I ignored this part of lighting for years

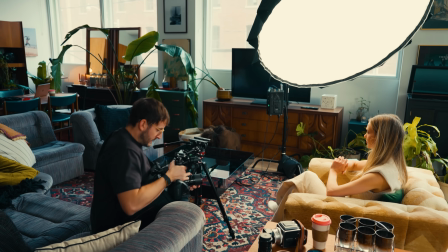One aspect of lighting that I often overlook, and still to this day I have to remind myself about, is how am I lighting a space?
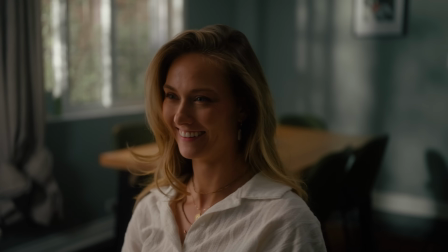This is a mistake a lot of us make. We think about lighting our subject first and not about the actual environment that the shot is,
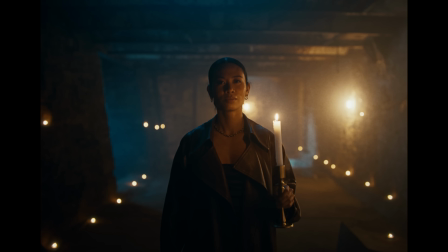which arguably is more important than even just the light hitting your character, because it is actually in fact more of your shot,
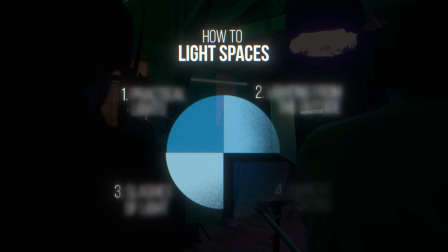it's more of your painting, it's more of what you're creating. And so today I want to go over 4 different aspects of how you can approach lighting a space.
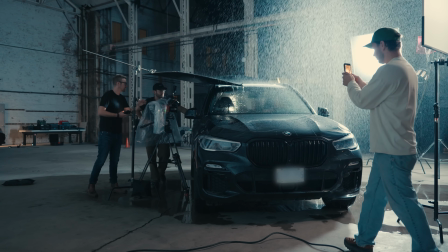And we'll get into some real practical tips. And this video is sponsored by Sennheiser.
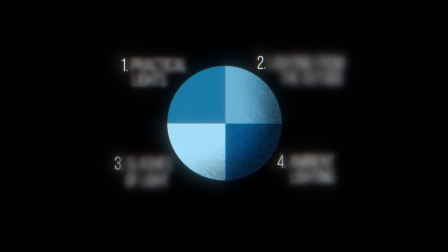The first aspect of lighting a space I want to talk about is practicals. And this is essentially just bringing lamps into a space. It's hiding lights or switching out bulbs. Practicals are just essentially any light that you could justify being in that space. And you can kind of begin to push this and have a lot of fun with it. Like some of these lights in this space I've added, but some of them are just the lamps I have. And a few quick tips for you as a cinematographer. Everyone should have a couple lamps in their car at all times,
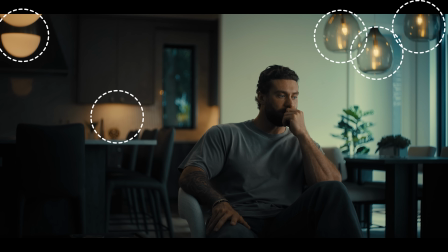and also a set of light bulbs, whether it just be some light bulbs that you've got from the hardware store that are very warm, in some cases cool, but I tend to really like warm lamps. Or you can even get something better like the Aperture B7C lights.
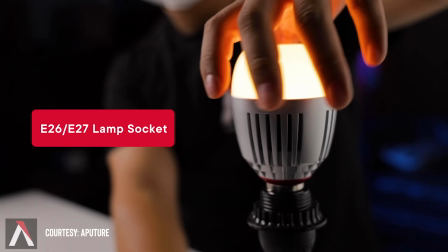Those are light bulbs that you can screw into any sort of fixture and the control with the app, so you have full control of the color temperature.
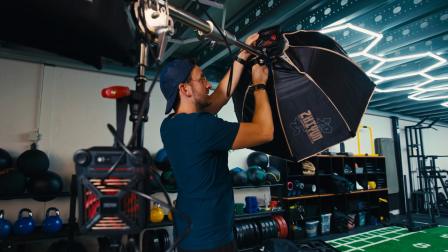And I really recommend, if you're gonna be going to set, don't just think about having like a big 150C softbox like I have here, or a couple even just tube lights.
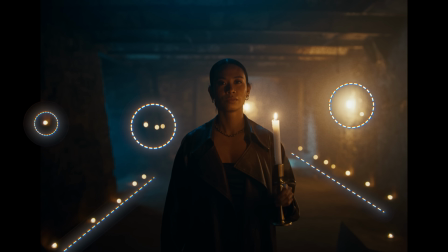Bring a few lamps and bring a few bulbs that you can swap out. And this is where too, is once you begin to create these pool lights, you can begin to justify hiding some other lights. Like I'll actually just take you through the space here. Right now in this space, I have this lamp here on a dimmer. Highly recommend having your lights on a dimmer so you can change them unless you have one of those like Aperture bulbs, because then you can just do that from the app.
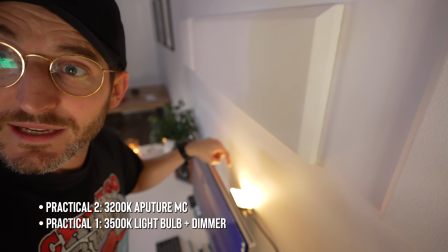Then I also have a little Aperture MC light hanging back here, and then I can control that, and I have that to the warmest temperature setting I have.
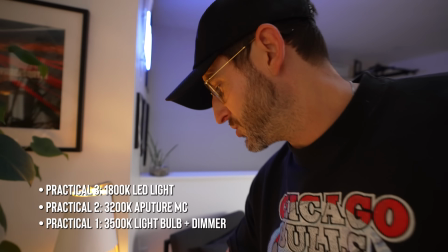And then this LED light here, this is genuinely, turn down my ISO so you can see it.
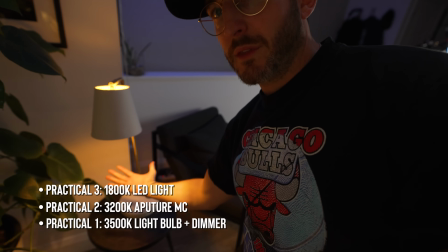It's genuinely one of the warmest light bulbs I think I own. It claims 1800, I'm not quite sure.
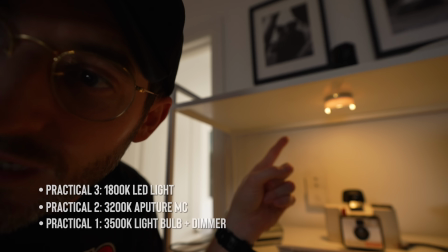Sometimes when you buy it online, they're very cheap. But then what we've also done here I just added a couple LED lights on here.
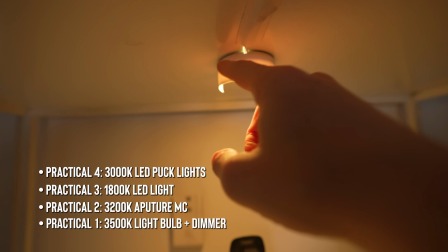This is nothing special. The key is that we've added some tape along the edge here so that it pulls the light down rather than shining off the side,
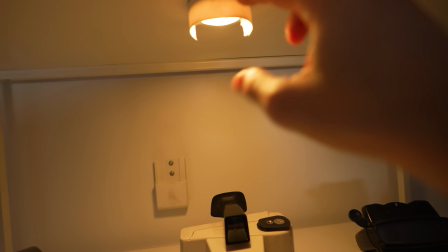because that little LED there, actually, the light will come off the edge here. So we've just put this white tape on here and it's created the pools of light. So that way, when we come back to our shot over here, you can see it's much softer.
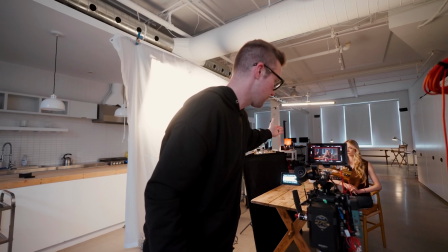It doesn't just shine directly into the light. It creates that little pocket. As you can see from the shoot we did for our course Cinepath Pro, we just put the twinkle lights in the background.
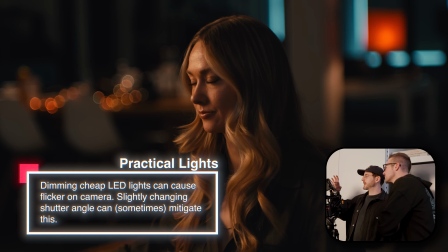And that just, again, adds a little more visual interest, a little more texture to this space. And you can even just begin to use candles as practical lighting. We did this in the basement over at Evil Empire Studio so that the space wasn't just one big black void.
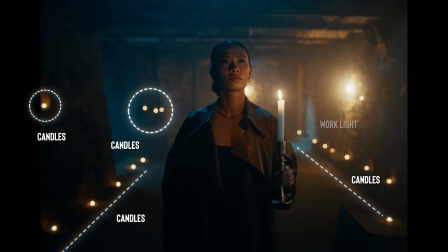We went and we put candles all along the side there and then turned off a few of the work lights, but left a few of them on the wall. Again, one of the easiest ways to make an environment look interesting is block as much light as you can. I have a skylight in this room, and then just begin to add pockets of different color temperatures, or like I do here, just all warm.
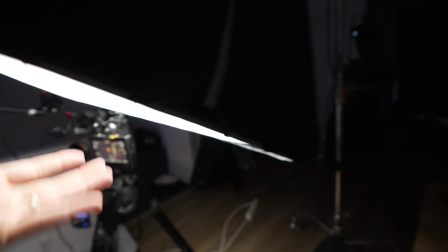One quick piece of advice too, when you're lighting your subject, the closer you can get your key light to them, like I have here, I think I only have this is a 150.
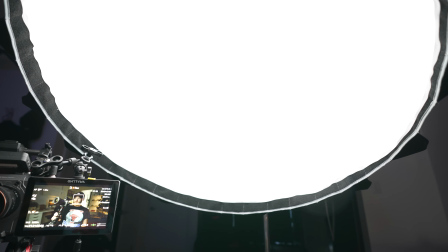I think I have this just down at like maybe 7%. Oh no, we're up at 10%.
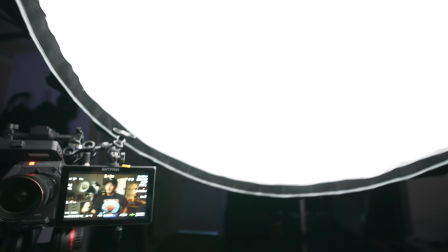See, I just like bring my lights in so close. I can't believe how many people don't do this. They don't just have their light super close. So when you look at the shot here, it's very, very soft, which while I'm here, spin this back over, talk about today's sponsor, which is none other than Sennheiser.
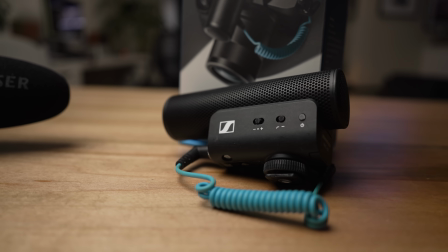They have a huge sale going on right now for both the MKE 400 and the Workhorse, the MKE 600.